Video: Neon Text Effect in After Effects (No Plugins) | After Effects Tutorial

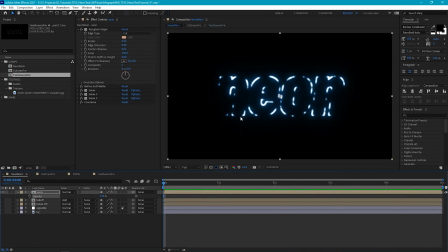738s
And if we were to go into our text source layer and change the opacity here, our roughen edges and refine soft mat then gets affected by that change in opacity from our source.
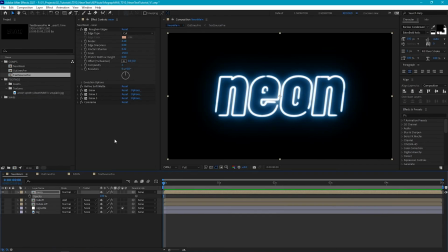748s
So what we need to do then is change the opacity of our outlines before we add on our glow and color armor effects. And the easiest way to do that is using the set mat effect. So first, let's create a new solid.
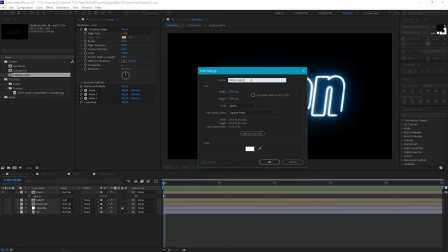761s
I'm going to make it white and we'll just set this as neon matte.
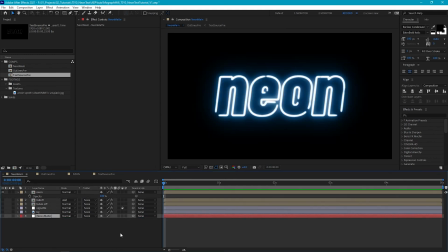767s
And we'll just bring this down to the bottom and we can just turn this off for now. And so that we can see what we're doing, let's just turn off our effects for our neon layer.
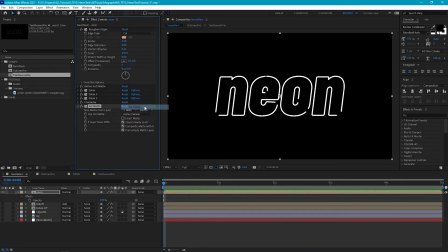775s
And on our neon layer, let's go to channel set mat. And we're going to drag this to below our refined set mat. And we're going to set our mat as our neon mat. And we select effects and masks.
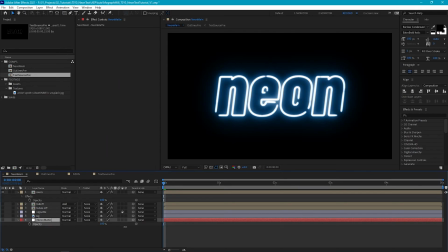787s
Now nothing's going to happen for now, even if we change the opacity of our matte layer. But if we were to add a mask on our matte layer, so if we go into our mask and we play with the opacity of our mask,
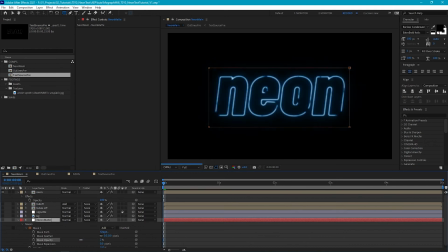800s
you'll see that get this really nice effect where it looks like we're reducing the amount of power that's going through the neon sign. And so we get this really nice dimmed glow look. Okay, so let's animate this.
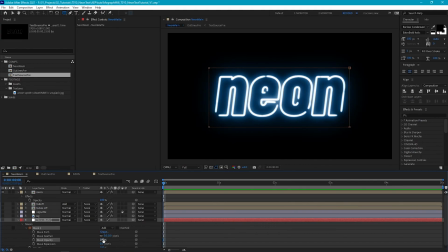810s
And at the start of our timeline, let's set the mask capacity to 0, add a keyframe.
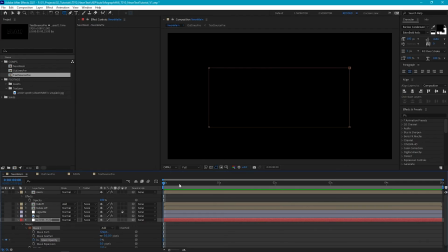816s
And what I'm going to try and do is mimic the look of a neon light being turned on, where it gets really bright briefly and then it settles down. So say around 12 frames, let's set our mask capacity to 100.
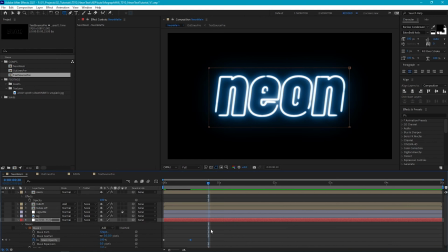829s
And then say 20 frames, we're just going to bring this down to, I don't know, say 80. So it'll reduce our intensity a little bit, but the effect will be quite nice. Okay. Now it's a little bit slow, so let's select our keyframes and we'll add an easy ease.
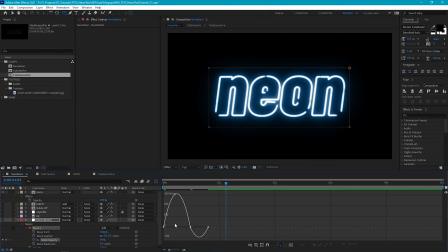844s
And let's just jump into the graph editor. And we want our animation to start off slowly. And then peak and then fall off slowly.
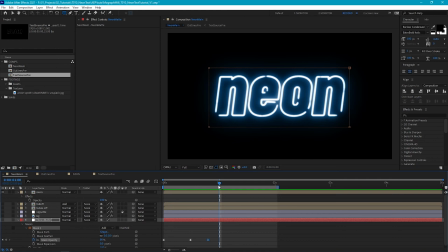860s
Okay. And then to add some of the traditional neon flicker, we're going to do that by adding a wiggle expression to our mask capacity. But so that we can keyframe the amount of wiggle, let's first add some slider controls to our neon mat.
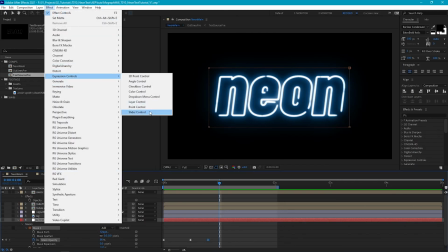875s
So go to Effect, Expression Controls, Slider Control, and we'll call the first one Flicker Frequency.
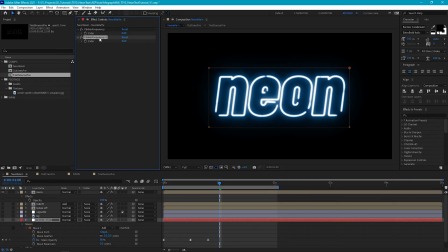883s
Let's duplicate this and call this Flicker Amount. Okay, and then on our mask capacity, let's alt-click the stopwatch, and let's type in Wiggle. open brackets. And so the first value will be our frequency.
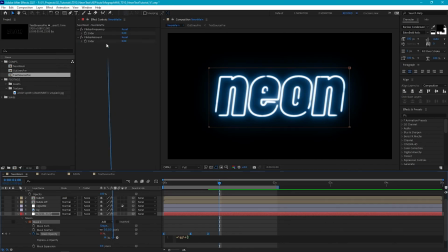900s
So let's select the pick whip, select our flicker frequency slider amount there. Then let's add a comma, and the next value will be our flicker amount.
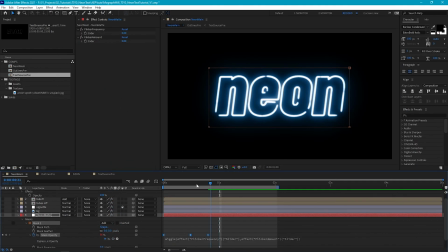912s
So again, select the pick whip and select our flicker amount slider. Okay, now nothing's going to happen because our flicker frequency and amount is set to 0. But if I set, say, the frequency to 50 and the amount to 50, let's play this back.
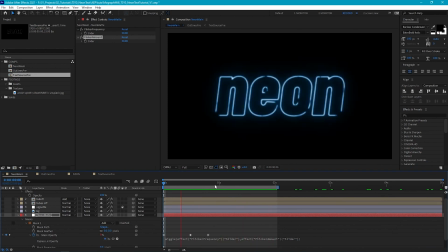928s
Okay, and now we're getting some quite crazy flickering. And what we could do is, now that we have these slider controls, we can animate this flicker. So we may want some quite a bit of flickering at the start. So let's add some keyframes.
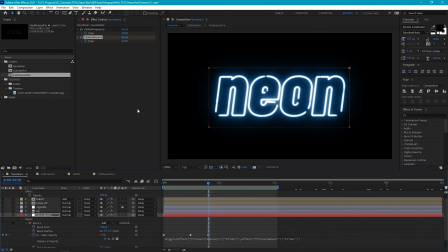941s
But maybe by the time our sign settles down, we really want to reduce the amount of flicker to, say, 5. So it's very subtle. Okay, that looks pretty cool. And then if we want to animate this off, let's just go to 4 seconds, add a keyframe for our mass capacity.
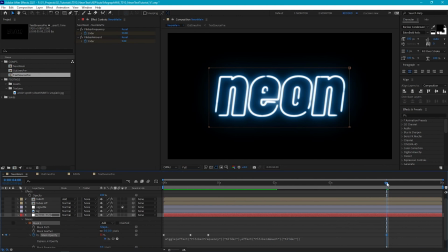961s
And usually neon signs, when they turn off, it's quite instant. So we can just go a few frames and set the opacity to 0. And if we want to add a little bit of flicker before it turns off,
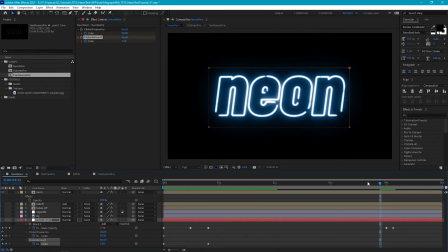974s
and we can add a keyframe for our flicker amount. Maybe we increase it a little bit to, say, 25.
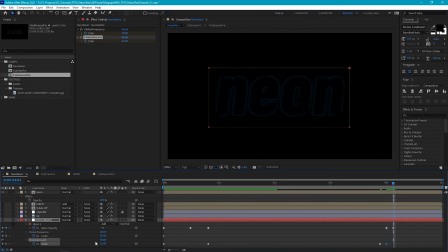981s
And then when we hit 0 opacity here, let's set to 0. And we can just check what this looks like.